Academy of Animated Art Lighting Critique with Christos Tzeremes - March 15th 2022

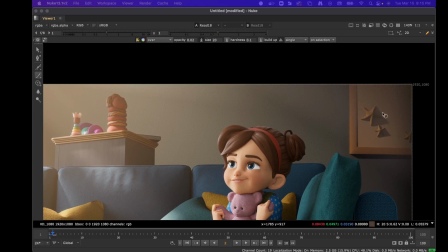I don't know if it's the shading or like the way the stars like are shadowing or something like that.
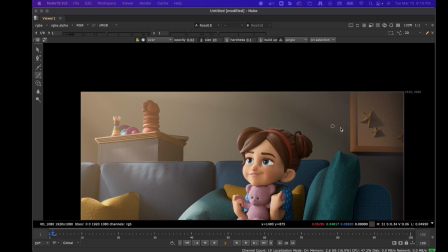But it just feels like it's neither here nor there. Like it's not in the sunlight, but it is, and then there's no like other light hitting it.
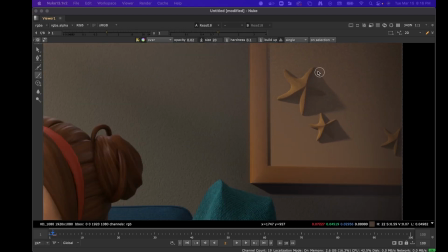So I I feel like you either need to like fill it in with a low level color or something,
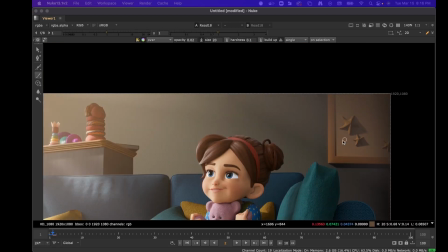or you need to like maybe remove it even further from that like sunlight.
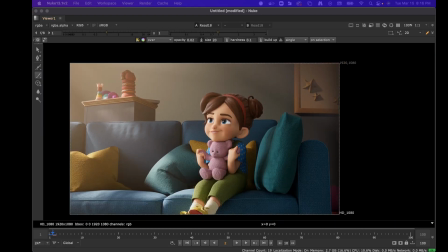Let me do a quick test and see if I just like darken it a little bit, if that'll do it.
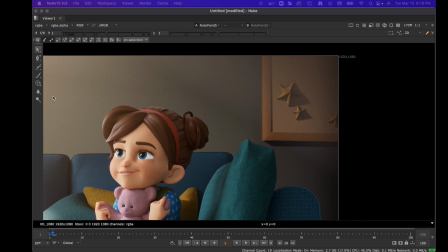So if I just grab it. So if I
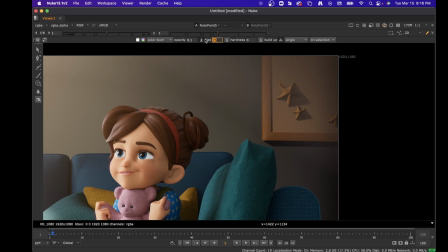doing this without like with like a mouse is
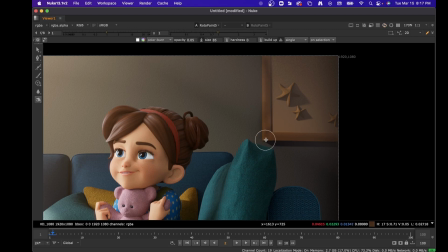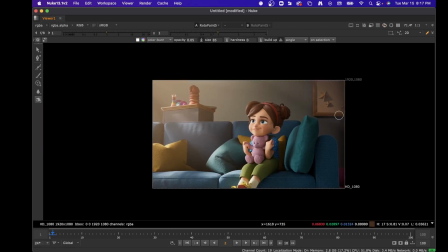so I'm just trying to see if like
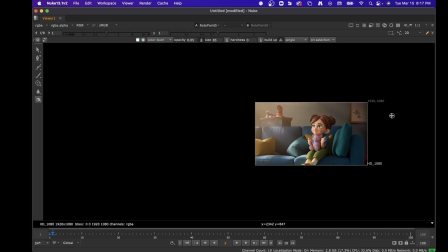if it was darker, if it would like help or not.
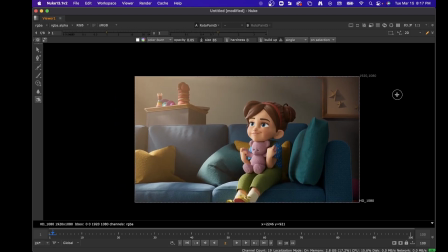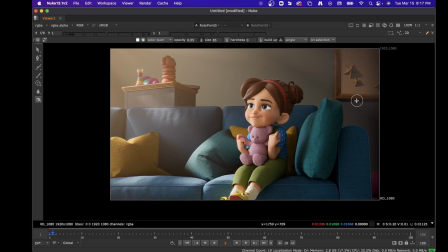Yeah, maybe a little darker. But yeah, other than that, I mean, I think it's looking really nice.
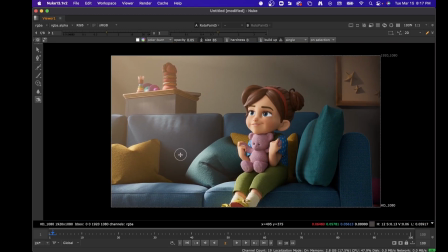I'd say like you can't really add much more to this.
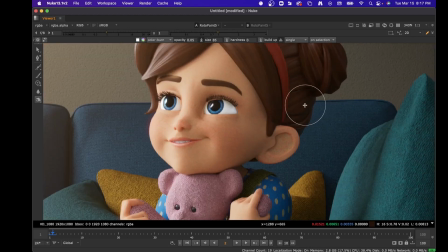And I think you did a really nice job with the character shaping. If you wanted to try, I think the only other thing that you could do is like throw in like a slight like kick on this character. Uh, let's like have a look at her like luminance real quick.
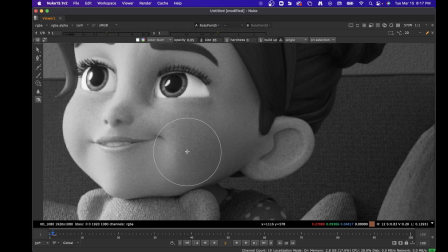It's like from, let me get that over. From like here to here is kind of like a little flat, you know. You might try to experiment with just like going back to the RGB. Actually,
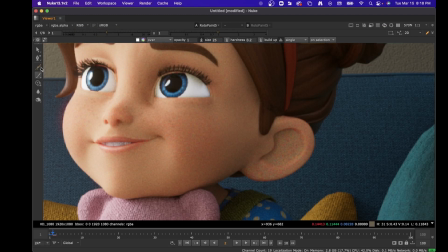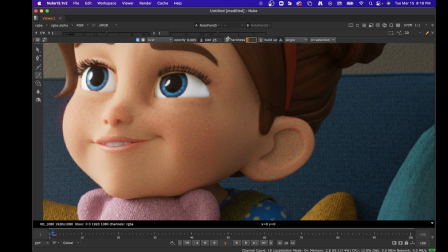I wonder if like I wonder if like the smallest bit of like
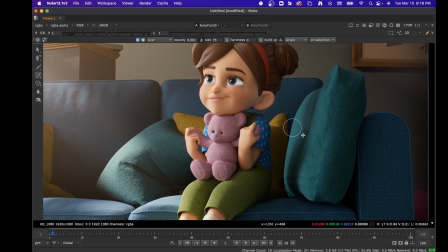color coming from like down here like artificially, you know, like have it skip all this other stuff.
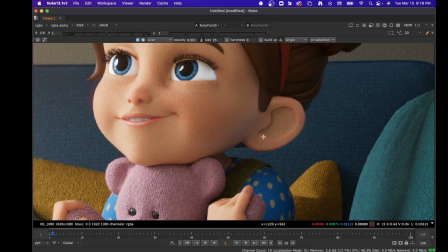But something like really really low level could help. And then it would just like hit the it would just like
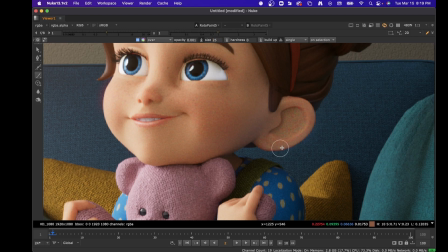hit her ear a little bit.
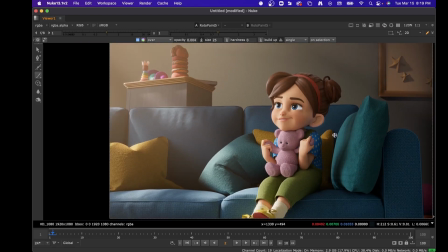I don't know. It's not like super important. I don't know like how much of a difference it'll make.
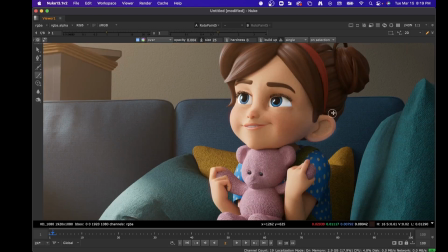But it's just something that like you see a lot, and like it could also like hit the hair like a little bit.
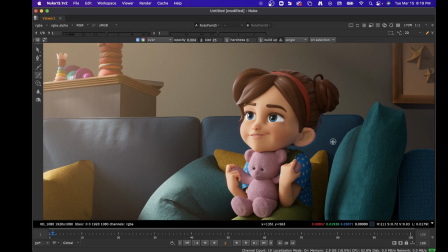It could be like a nice accent. But honestly, it's like a really nice piece.
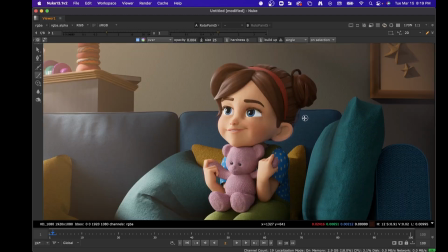The only other thing that I would try is like I was kind of like thinking about the work that you submitted yesterday, and one of the things I really like about it was, the other one with the sun was just how colorful it was,
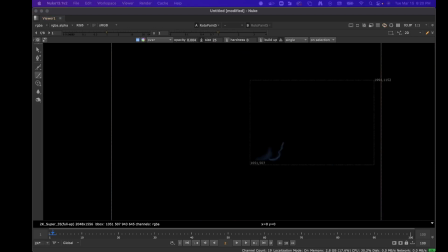and so sometimes what I do for color is
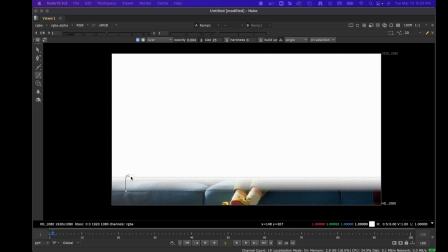just to try some stuff out is like you can take a still. So you can take like a ramp.
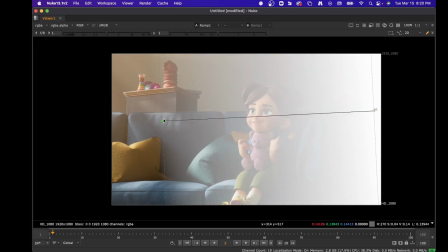This is gonna seem really like strange, but it works on like a
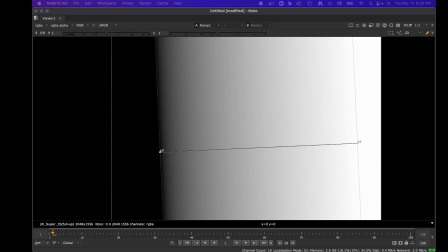in a weird way. So you could just take a ramp and then use the ramp as a mat, and then because you have the ramp,
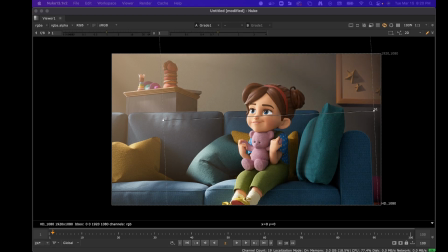now what you can do is just like start adjusting your colors. And it's just a way that I like, it's something I like to do to see if like introducing some color to my scene could like accentuate it in some way, so right now I have like that ramp, and I'm adding some like purple across the scene, like on this side,
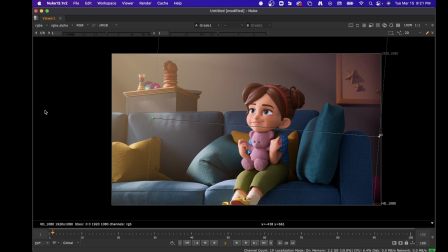and it just gives like some color to your shadows so that like your shadows don't feel super neutral. And like it's just like a really quick way, I'm sure like you've done this in like with your photography and stuff, but it's just a nice quick way to try stuff.
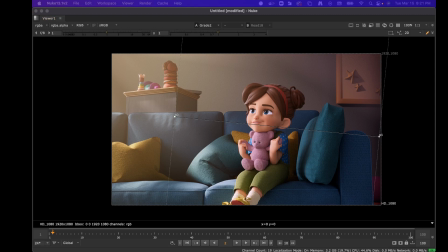So I would do that one, and then make another grade, and then invert that ramp, and then see if like going a little warmer on that side, so it's just like things you can try,
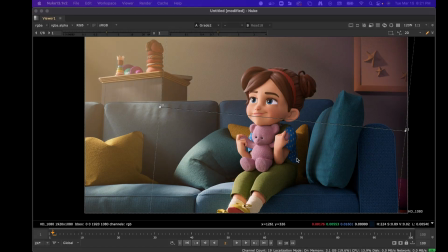because it was like something I was missing from that I liked about your other one was just like how nice and colorful and playful it was.
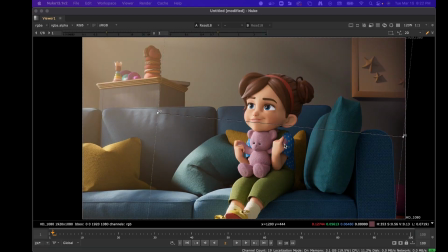And I think like adding a little bit of color back can kind of remove
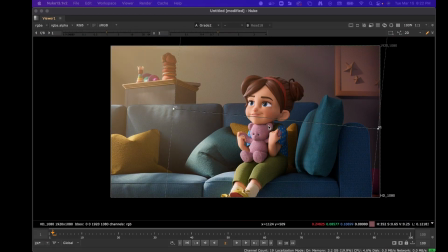can just like bring some of that color back. And then looking at it again and like luminance,
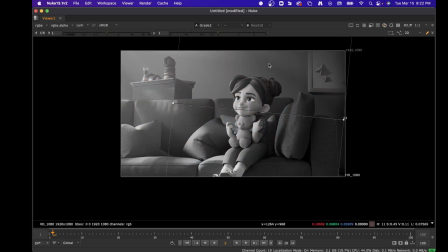the other thing I would say is like I think this dark line here, maybe you can soften that some way.
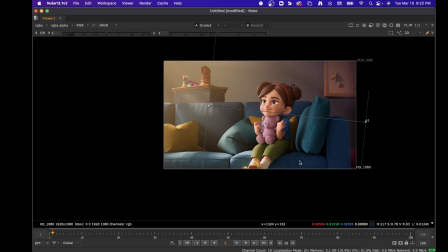It somehow like the more I like mess with this, the more I like I'm looking at it constantly.
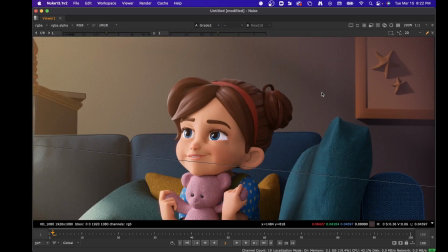But I like the breakup. I just think like it needs to either be like softer or just less different.
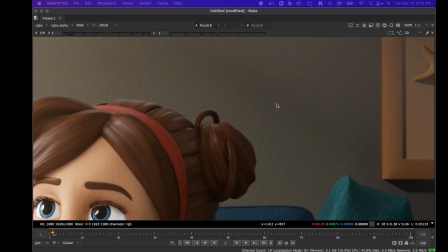And then you get into the question of like, what are your shadows, like what do your shadows look like and what color are they?
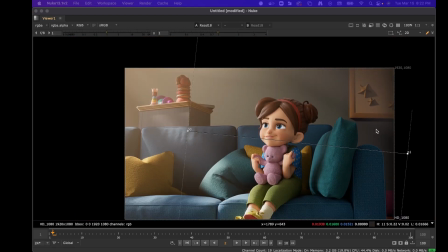So this line to me like reveals that there's like not much color in the shadows, and not that that's a problem, but it's a revealing element of your lighting. So yeah, I don't know, just like think about stuff like that, like color work,
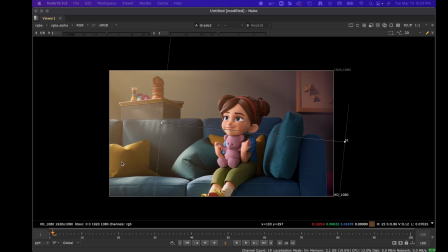and seeing how you can push it one way or another. But yeah, honestly, even without that, I think it's like really successful on a lighting on a lighting end.
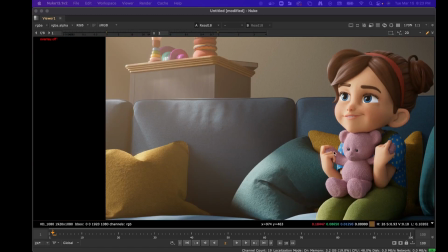Like I feel her face looks really nice. This guy's looking, really cute.
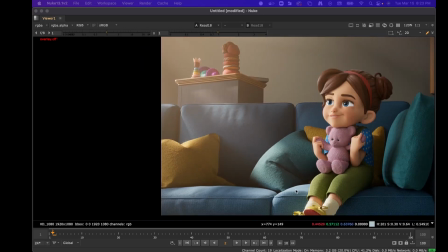The light that's hitting the couch is actually broken up really well,
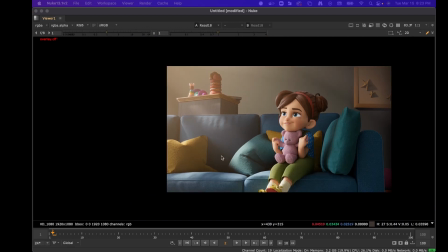and I think there's like a good breakup to it. Sometimes it's like big spots and it'll take up your eye, so it's just like nice enough that it doesn't do that. So yeah, good job.